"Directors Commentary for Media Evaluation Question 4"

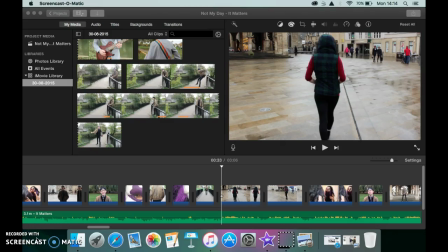Hi guys, this is our director's commentary for our media evaluation question 4. And the question was, how did we use media technologies in the construction and research, planning and evaluation stages? When constructing the music video, we also used the app called iMovie.
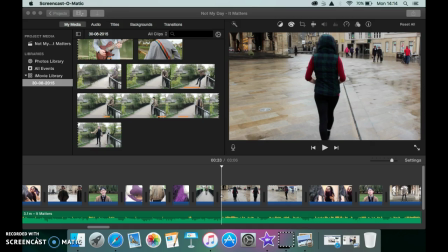This was for the rough cut so that we could easily use footage to get a good rough idea of what to build on if we needed to refilm any footage. This was done by putting the footage we had that we filmed onto the device, which was an iMac,
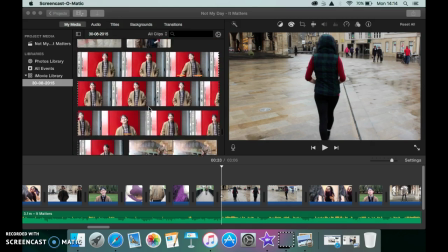and making sure that we had every single little bit of footage before we did so.
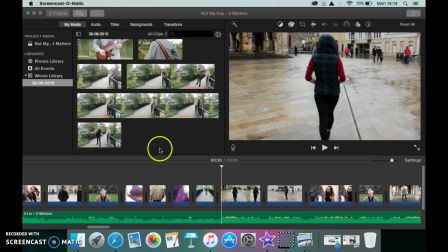Before we could start selecting clips, we also needed to download the song that we chose from the website called iTunes.
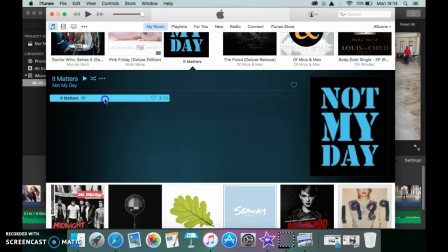As you can see, this is the song that we chose, and we have downloaded it nicely. Then we could put this onto a USB stick and import it onto iMovie.
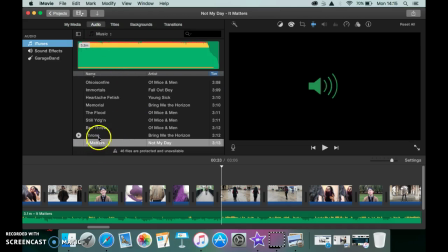This is the song where it is, and this shows that we have imported it.
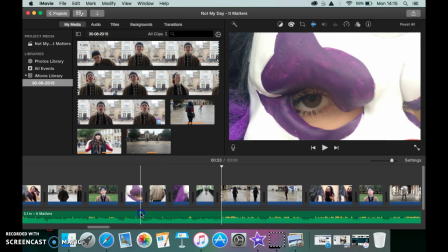Then we simply put it onto our storyboard, and as you can see below, it says 3.1 minutes long.
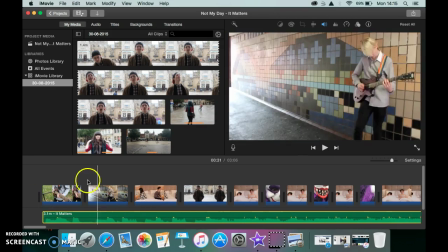So this gave us a good time scale to work on so that we could use the clips.
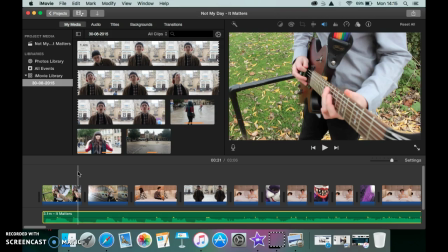Once we finished editing the rough cut and everything like that, we got any feedback and refilmed footage to get a better rough edit. We then put our footage back on the app and edited it more.
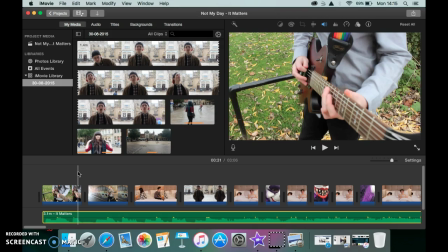So I'm going to now talk to you about a couple of the camera shots that we've used. So for this very first shot, which I've got on now, it's kind of like a canted angle, high angle shot, just to give a bit of a difference, so then we're not using the same shot repeatedly
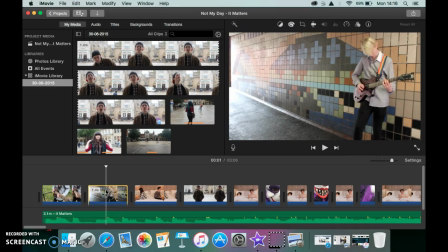throughout the video. We also did quite a couple of mid shots, just so then and some long shots, just so then you could kind of see the performers and the artist and the actual character in the video.
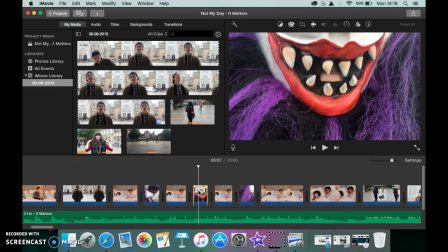We also have got extreme close-ups of the character and the mask that they're wearing, because we wanted the audience to kind of get up close and personal, because that's the convention of the indie genre and we wanted to try to keep that as much as possible.
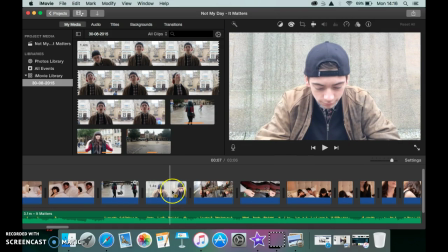We also got close-up shots of the artist. So we got close-ups of Bailey when he was singing as well,
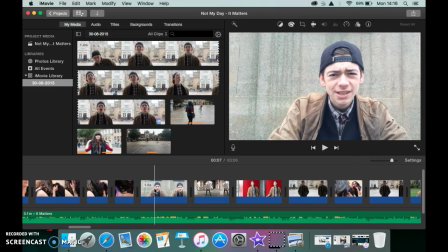so the audience could kind of get an interaction between the artist and themselves. Gives an idea of live performance too. Yeah, and we made sure we filmed this on a good high quality camera, so we used a HD DSLR.
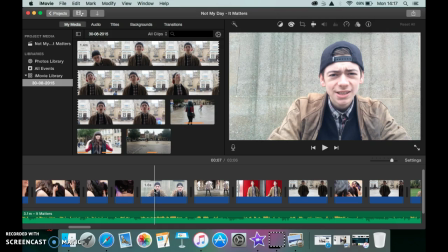1080p. Yep, which then made the video look a whole lot better, and it was clearer and the clarity of it was precise, so it looked professional in the end.
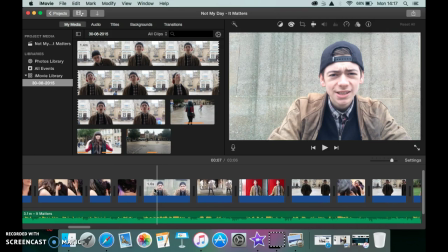The editing techniques that we used were pretty simple, although we did like elaborate on some of the simpler techniques.
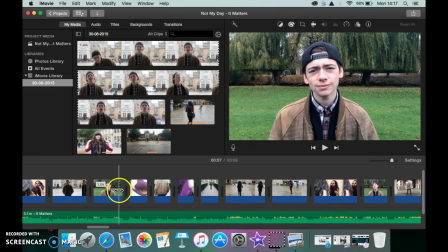For example, in this part of the song we have used a minimal amount of cuts,
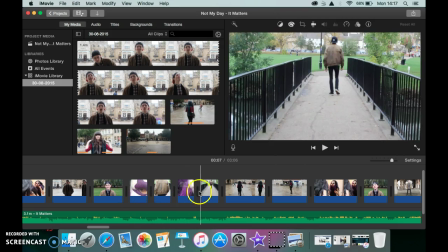so then we could keep to the fast-paced track of the song, so we could keep the song going.
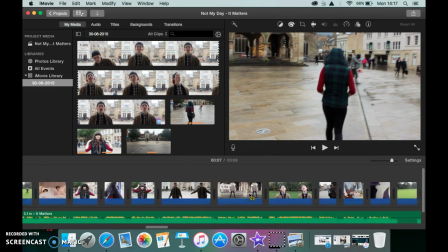And we've also used jump cuts of the same shot, so then we could kind of get
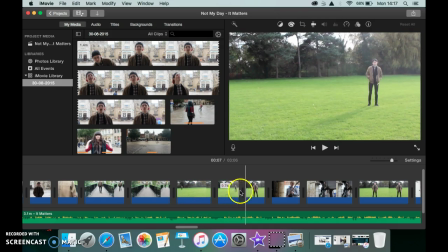the aspect of Bailey moving from one place to another, but cutting it up so it didn't look long,
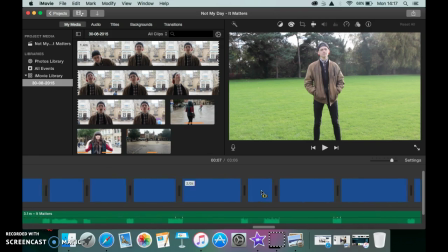so then we could keep up with the pace of the song. And then another technique that we used more towards the end was to get these
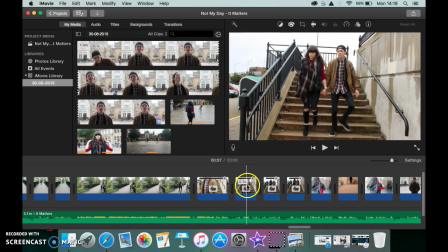time-lapse shots, but we put them in reverse to try and get a good effect between her wearing the mask and her not,
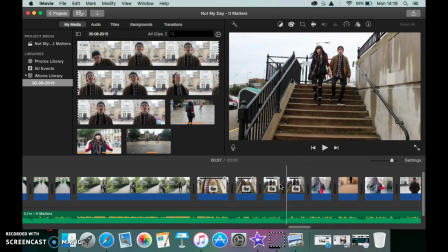so then we could see the difference between how he wants her to feel and how she feels herself.
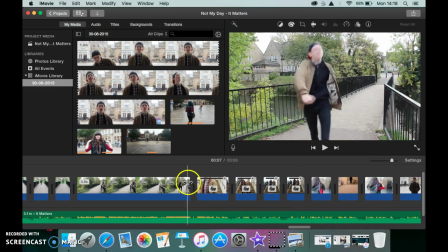So I'm just going to show you a little clip of this.